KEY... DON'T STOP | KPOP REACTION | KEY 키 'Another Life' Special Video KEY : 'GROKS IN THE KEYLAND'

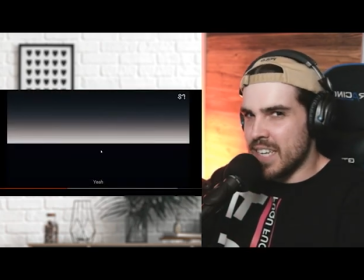Like, something tells me they filmed this at, like, a Hyundai center where they have cars, where they have engines and everything shown.
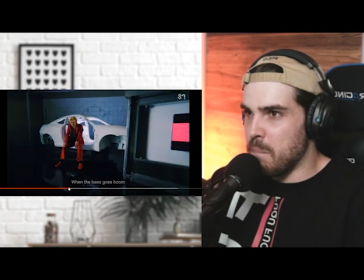And also, let's actually go back there. And also, if you go back, I don't know if this is a Hyundai model in particular,
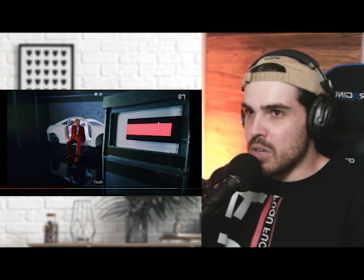but generally the newer models with Hyundai have this kind of lighting system.
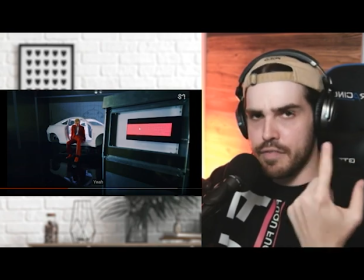So these pixel dots in their lights, I'll find it and put it on the screen here. I think this is from Hyundai.
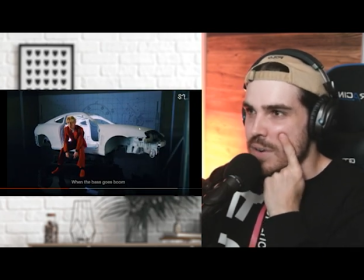And then you have this car. I don't know. It's so difficult. Like, are you a car fanatic like I am and I'm such a bad one? I just don't know the frame. Please share it with me. But this could really just be a model car that won't even come to the market.
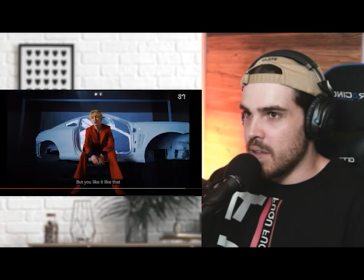So cool though.
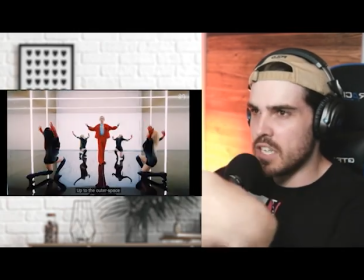like all the small puzzle pieces and how a car is made. It's the same like a person. It makes you unique.
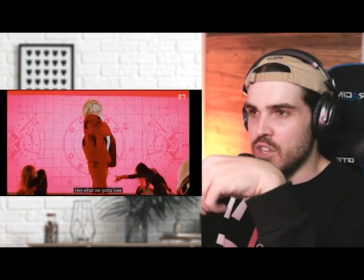You are you.
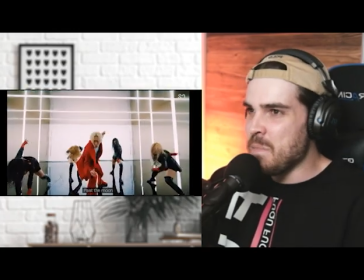I like it though. I like that mix with cars. It's interesting. I wish I could see though what body that was, but I really have no idea.
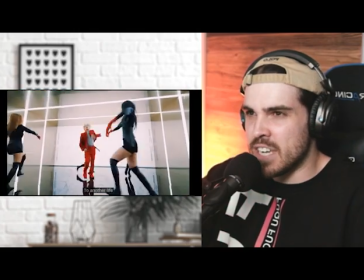I just cannot imagine it being anything overseas.
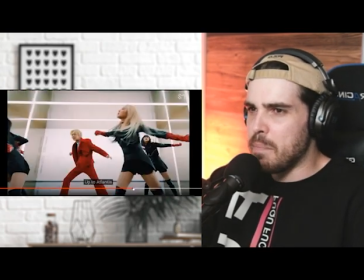Beautiful shot. Can we look at that again? Like, it reminds me of one of these shots that we saw with Don't Call Me.
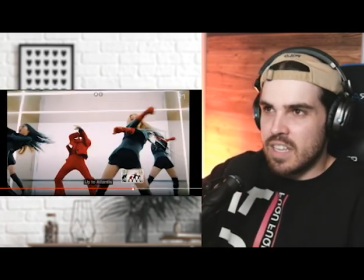Like, the camera goes around the arm. Just have a look at it. It swings with the movement, which is very nice.
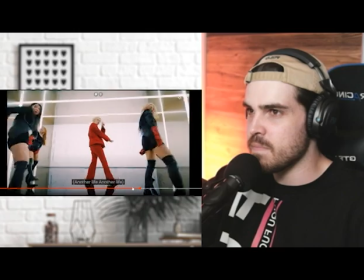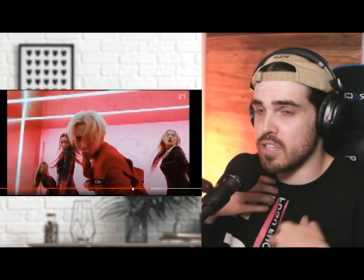But really, the color codes between the clothing, between the exteriors, between the turtleneck and the engine and the car is top notch.
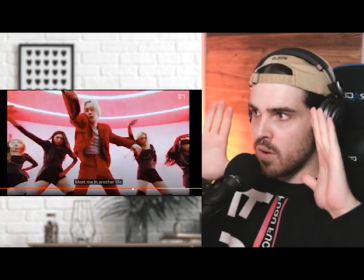The color design really does it for me.
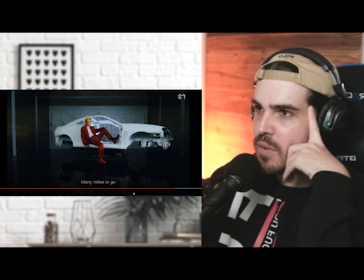What car is this? I'm just trying to put my finger on it, but I have no idea. Like, it could be anything.
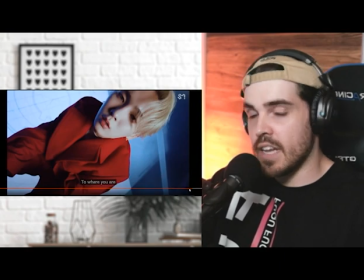If you look at, by the way, a lot of the shots that we see from Key, and I hope you still watched the video until now so I could just go into depth with it,
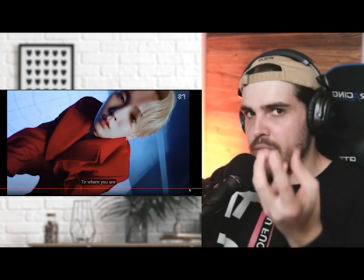but a lot of the shots with Key, especially in this video, they're a bit from a lower angle. It makes Key look much bigger than what he is.
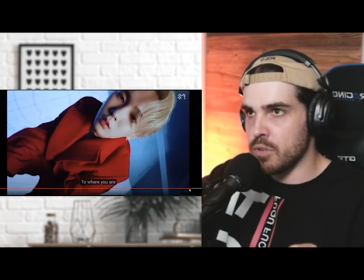I don't think that Key is that small, especially when I see him with the rest of the members. I'm shiny, but it does make him look a little bit taller than what he might actually be in real life.
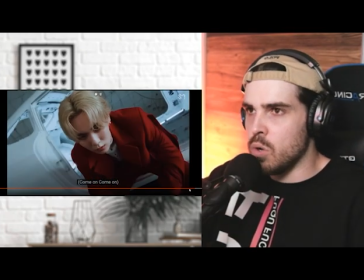It's all just an optical illusion, of course, but it works.
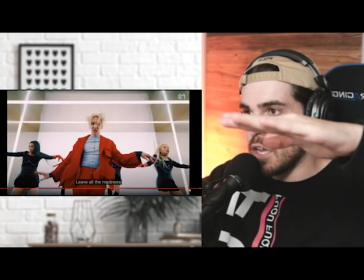For example, here again, the camera is just a bit lower and it makes him look a little bit taller.
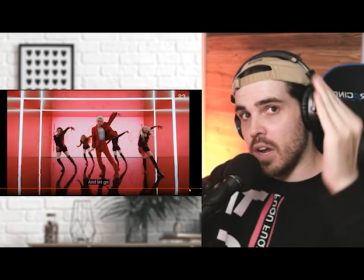And then again, you can have the vice versa. If you put the camera higher and pointing down at them, it makes everyone look smaller.
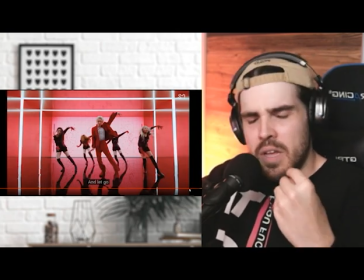Here, it just makes everyone look a little bit more grandiose, if I can say so.
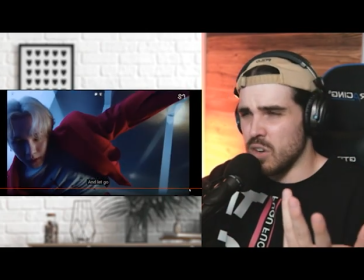Grandiose? Is that even a word? Grandiose? More grand. I'm just going to say the word more grand.
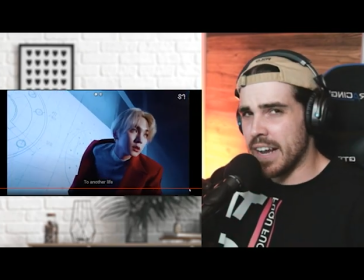Forget my English sometimes, you know?
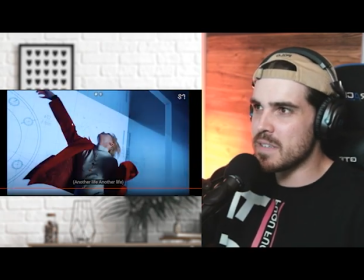I wish there was just like something that talked about what car this is or what parts we're looking at. I mean, it's quite specific, you know, if we look at the designs, because it looks like CAD data.
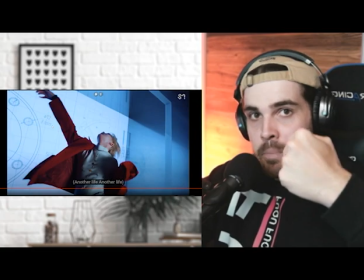It really looks like the data they use to mill the metal parts for this particular car.
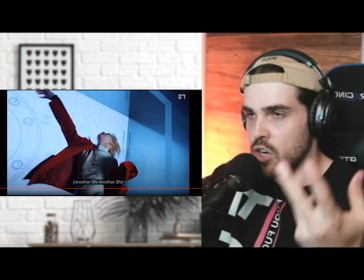Maybe it's not this particular car, but for generally in car production, because I've seen that in the past as well.
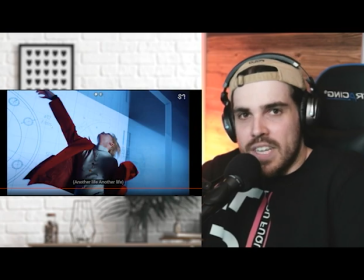But it's just spot on, because but what car is it? Like Hyundai, Kia, tell me.
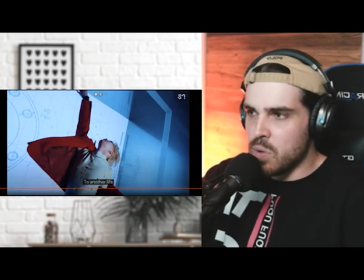Maybe it's even Genesis. I think I figured it out. I do think it's Genesis. They do have a model that is a coupe.
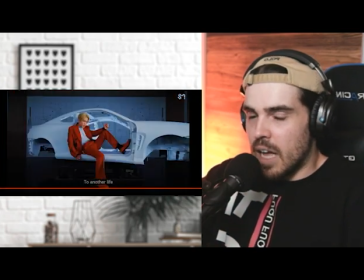Hold up. Let's go back there again. I'm going to go look for a car where this car might be coming from, okay?
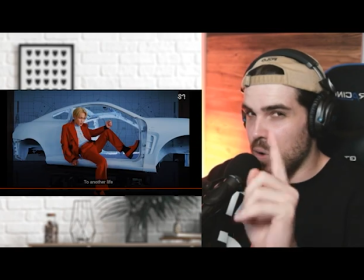I might be into Korean cars a little bit too much. Hold up. Nope, I cannot find this particular model.
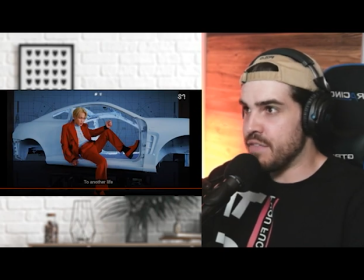I have no idea what it's from. Even with the side fenders here, it could be a Mercedes, but I don't think it is.
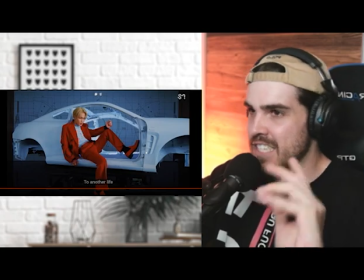Anyway, let's continue with the song.
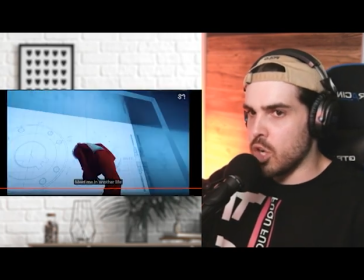I also really enjoy that in this MV, it's not all just about showing Key, but it's also about representing purely about what the dance is about.
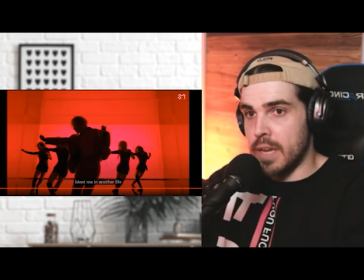In this case, all we see is a silhouette. It's not about displaying who Key is or who the dancers are. Like, that doesn't matter. It's all about showing the dance, and it's beautiful.